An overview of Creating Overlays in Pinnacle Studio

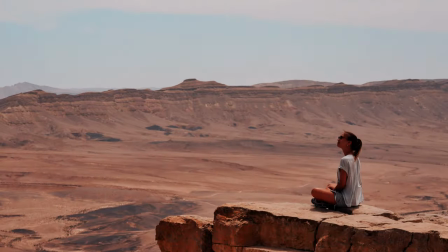(0:00)
You can use the powerful effects and property controls in Pinnacle Studio to create your own custom animated overlays and dynamic lower thirds,
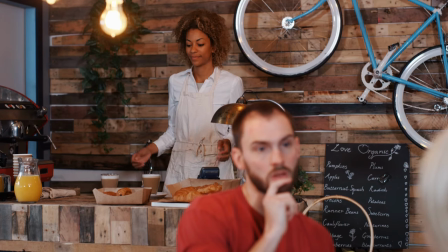(0:08)
such as a subject's name and title. Logo animations to make your branding more dynamic and interesting in your videos.
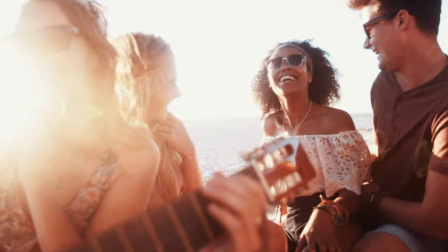(0:16)
An episode number for a regular show. Or an animated graphic to encourage your viewers to subscribe to your socials.
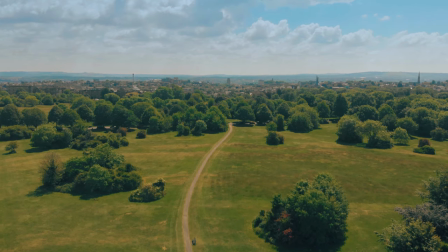(0:23)
And in this video, I'll show you which properties are keyframed to create these animations. Let's dive in.
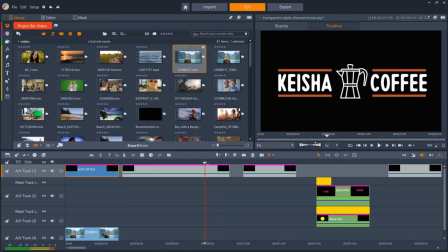(0:29)
For the logo animation, I had a logo in Corel Paint Shop Pro, and I've split it into three different layers for each of the sections of the logo. I then export each layer separately so that I can manipulate each section differently in Pinnacle Studio.
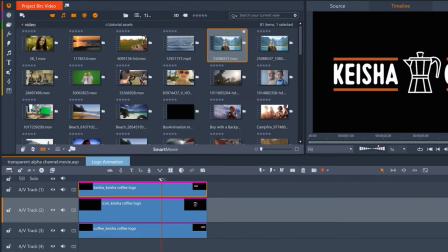(0:42)
I'll double-click into the nested project so we can see the separate layers.
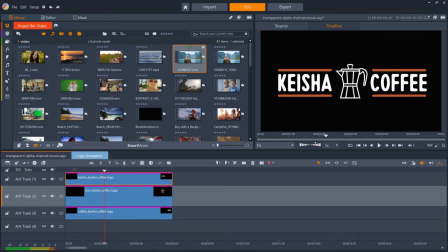(0:51)
The coffee pot icon comes in first.
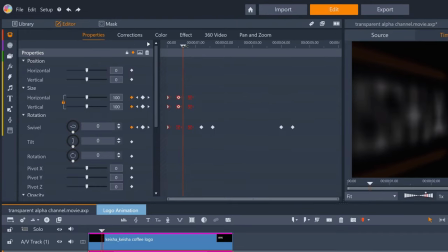(0:56)
If we look at the properties, this is keyframed for size to grow from 0 to 100,
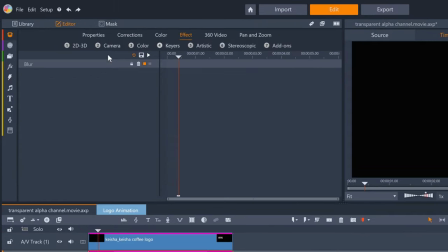(1:01)
and I also have a blur effect keyframed at the same time, which we can see in effect.
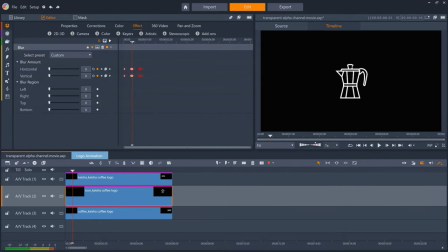(1:06)
I like to use blur when there is movement to simulate motion blur.
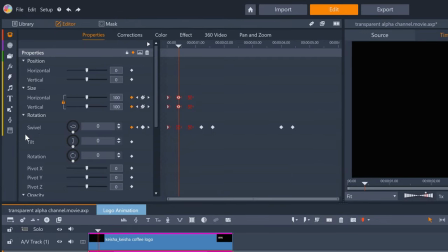(1:11)
Staying on the coffee pot layer, I then have swivel keyframed to go from 0 to 360,
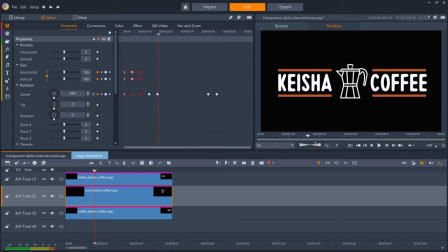(1:16)
so that the coffee pot flips around on itself a couple of times during the animation, just to add a bit of extra movement to the logo. The other two layers have a few different keyframes going on at the same time. The size starts at 200, decreasing to 100, whilst the opacity goes from 0 to 100.
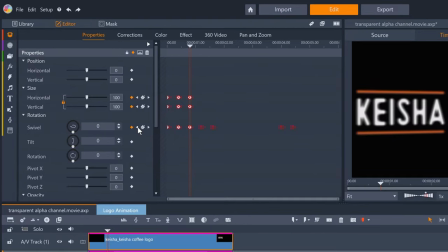(1:37)
And both layers swivel outwards from 90 degrees to give the impression that the logo is kind of unfolding. The layer on the left goes from minus 90 to 0, and the layer on the right from plus 90 to 0, so we get a mirrored rather than identical movement. There's also some more blur during this movement.
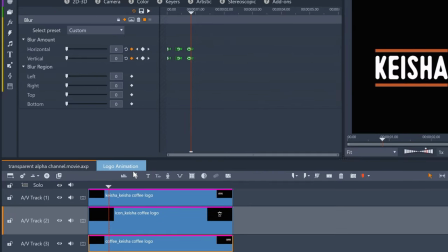(2:00)
If you create a nested project for your animation, then you can, of course, apply parameter changes to the group as well as individual elements within the group.
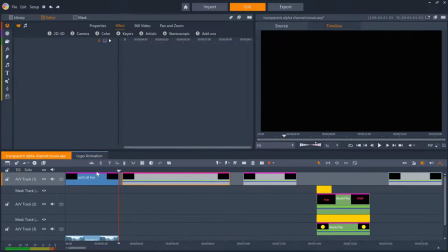(2:09)
If I go back to the main timeline, I've done just that for the outro of the animation.
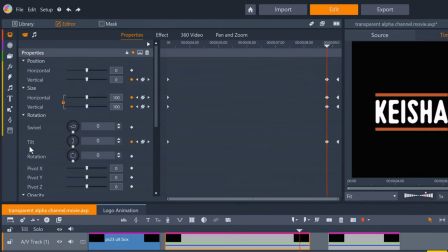(2:18)
I wanted it to tilt on itself, so there's a tilt keyframe going from 0 to 90 degrees, along with the size getting slightly smaller, the position moving down vertically a little, and the opacity fading out completely.
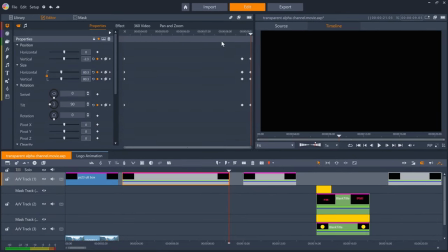(2:34)
We can see that the whole group is affected in this way, which is a lot quicker than keyframing each of the three elements inside the group to all perform the same actions. The presenter's name animation is also in a group,
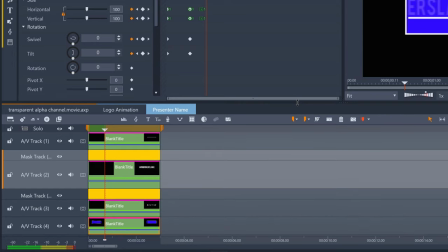(2:48)
and if I click into it, you can see that I haven't used any PNGs or other transparent images for this, just four instances of the text editor.
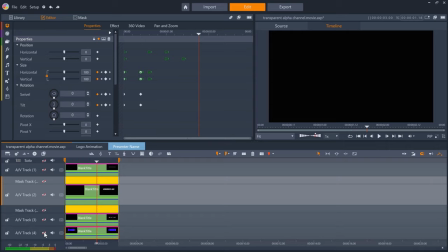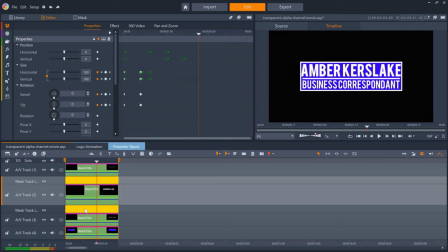(3:02)
And a couple of masks. I started with the blue box.
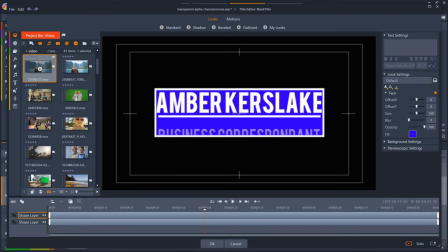(3:06)
If we click into this, you might not be aware, but you can create shapes in the text editor with the shape tool.
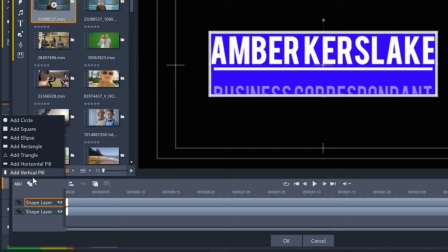(3:12)
I just created a blue box.
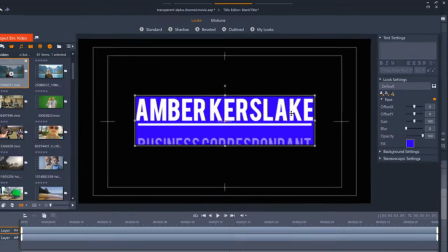(3:16)
And it seems instead of adding an outline detail to create the white edge for the box, I just created another box on another layer and made it slightly bigger.
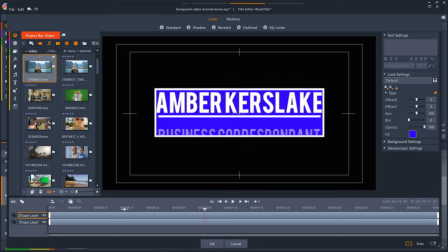(3:25)
I then don't keyframe anything in the text editor, but instead in the main editor,
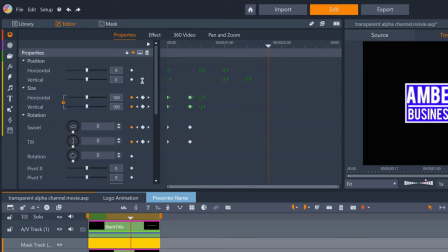(3:32)
where we have size, swivel and tilt both from minus 90 to 0,
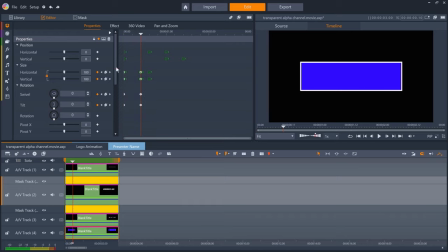(3:43)
and opacity fading in from 0 as well. There's also some more blur during this movement.
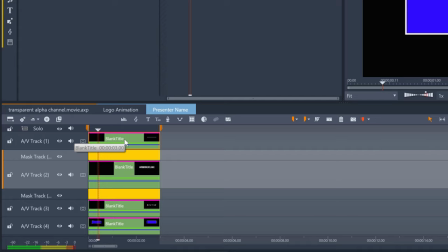(3:56)
The next action is for this top layer, which is just the dividing line growing from 0.
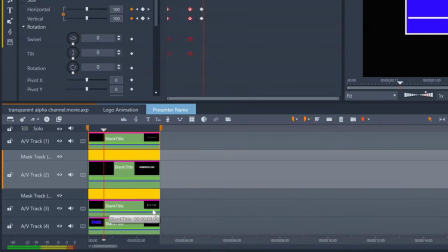(4:04)
The title for the presenter and the presenter's role are both masked so that they can slide in from outside the box.
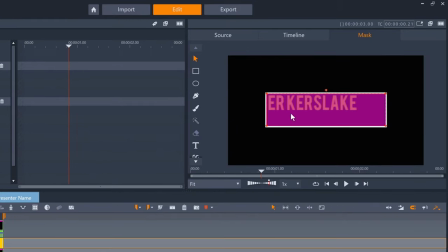(4:11)
I just have a mask covering the inner blue box, with the matte opacity set to 0.
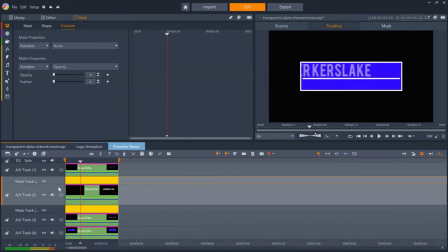(4:18)
If I briefly turn off the top mask as the text is entering, you can see exactly what the mask does.
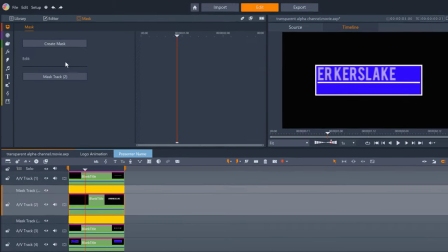(4:28)
And there are also keyframes for the horizontal position.
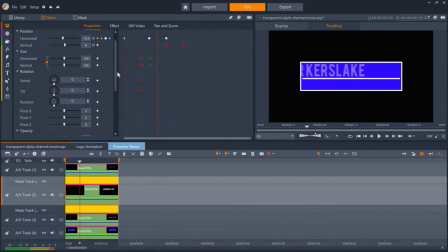(4:36)
And for opacity. There's also a blur effect. For the presenter's role,
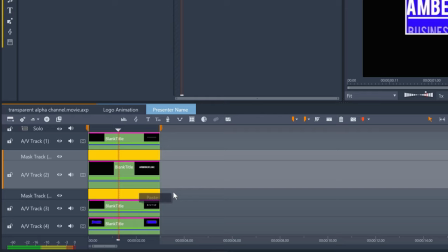(4:49)
I just copied the mask I created for the presenter's name to save having to redraw it and pasted it into the mask track for this title.
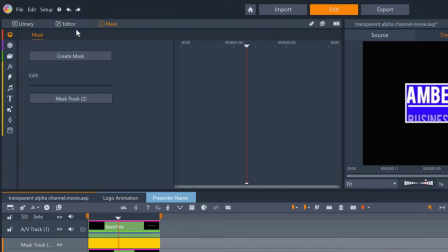(4:58)
And this time, we have vertical position keyframed,
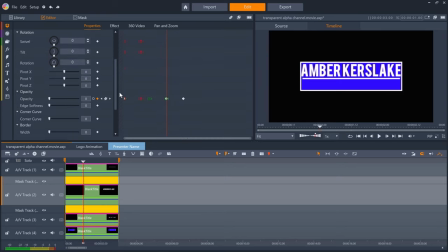(5:05)
along with opacity and the blur effect again.
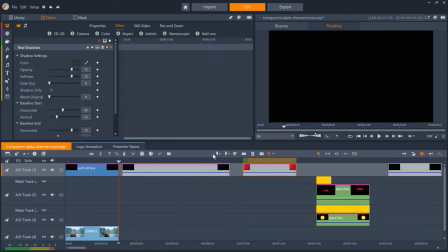(5:12)
Coming back to the main timeline, there's also some keyframing and effects on the group itself.
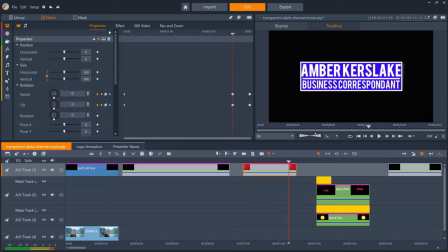(5:19)
A swivel and tilt to provide the exit for the animation, and because the ending angle of the swivel and tilt makes the whole object virtually invisible, I didn't need to add an opacity fade-out in this case. There's one effect applied to the group which we can't see at present, but if I drag this video clip underneath, it's revealed.
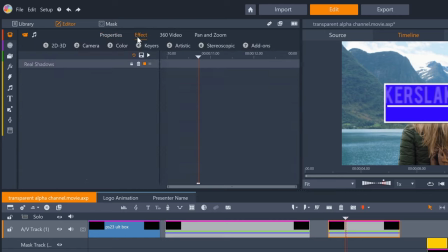(5:42)
I've used the real shadows effect to help sell the 3D nature of the animation.
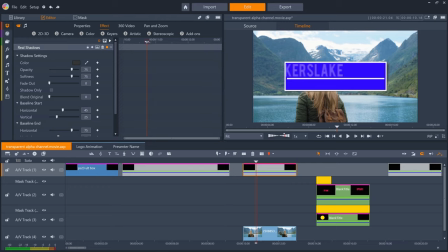(5:50)
And because the animation has swivel and tilt keyframed, the shadow will automatically update based on the new position of the group, which can really add more realism to your animations.
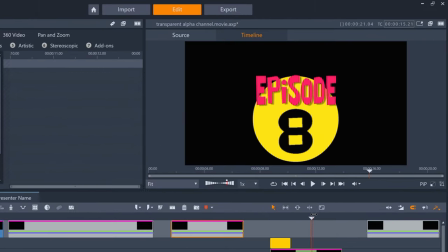(6:01)
The episode number animation is a little more complicated, as I use two different masks.
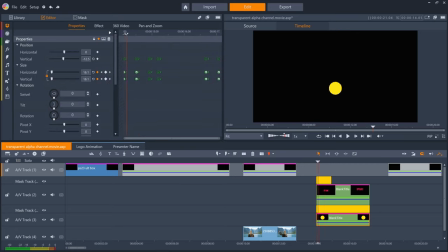(6:08)
It starts with a circle keyframed to increase in size. The circle is created in the text editor.
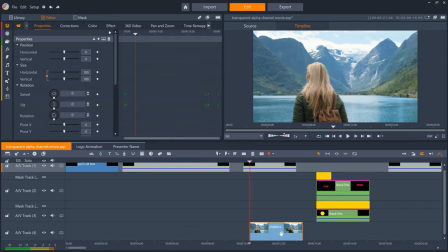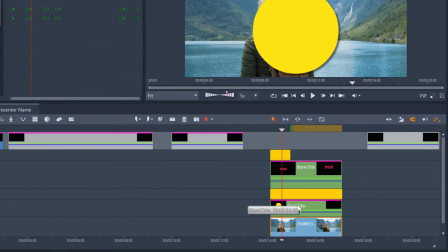(6:20)
And although it has a shadow underneath it, this has also been added in the text editor by adding a shadow detail and not via the real shadows effect.
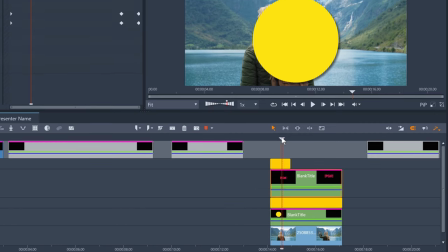(6:29)
I then have another text layer with the word episode.
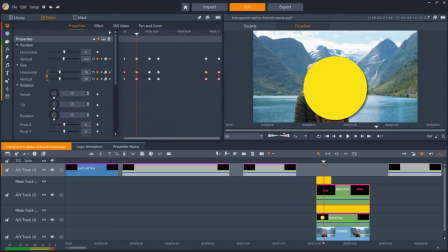(6:33)
I wanted this to start behind the circle, so there is a circular mask hiding the text behind the circle.
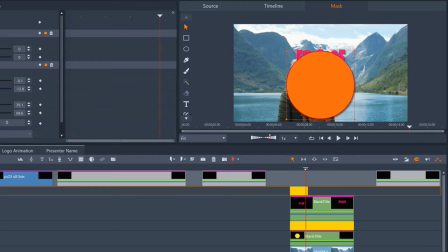(6:40)
But the mask track ends once the episode text is clear above the circle, so that the text can then drop down in front of the circle.
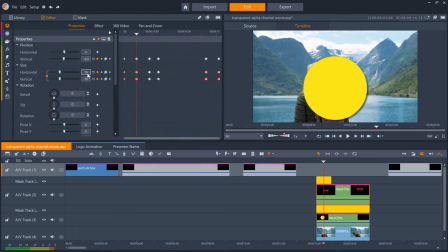(6:50)
And I've keyframed the size of the text to slowly increase as the text moves from behind the circle to in front of it, to give the illusion of depth.
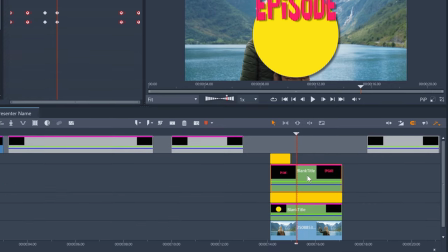(6:59)
I've also added a shadow detail in the text editor again, to help sell this effect some more.
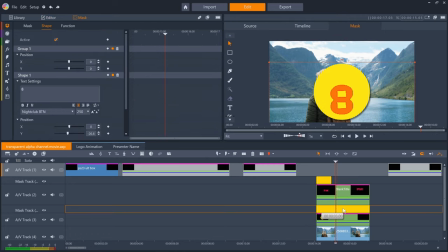(7:05)
The circle also has a mask, in this case a text mask with the episode number inside it.
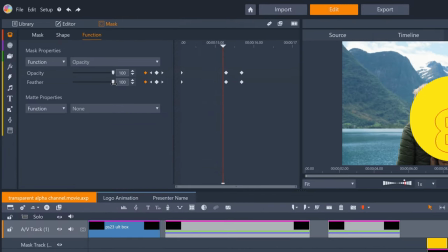(7:10)
And I've keyframed the mask's opacity and feather at the same time to reveal the number 8, which we can see is transparent.
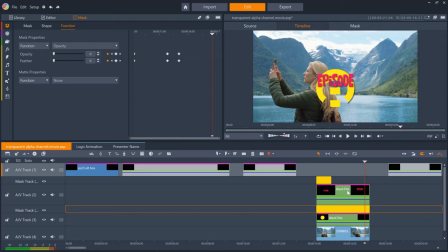(7:20)
To exit the animation, I've just keyframed the text and the circle size to decrease.
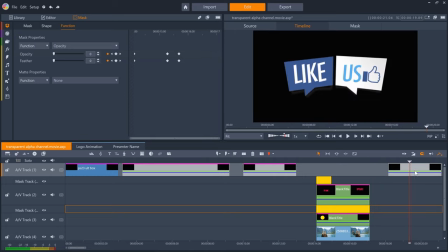(7:27)
And lastly, for the socials promo animation, I have two PNGs
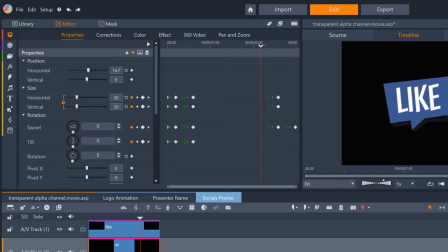(7:35)
with size, swivel, tilt, and opacity keyframed.
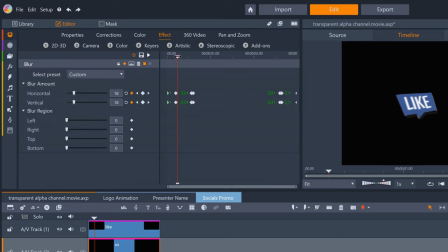(7:41)
And while the two layers are moving, I've also keyframed the blur effect to simulate some motion blur.
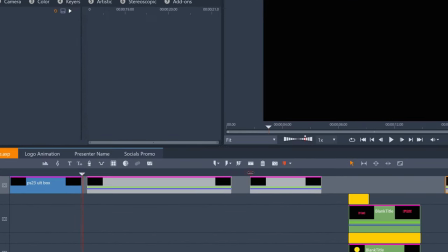(7:47)
To export these animations individually, I just need to set in and out points,
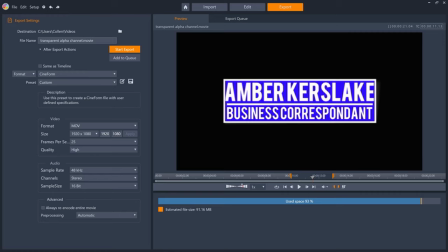(7:54)
and then export with Cineform MOV to drop them into any projects that I need them for.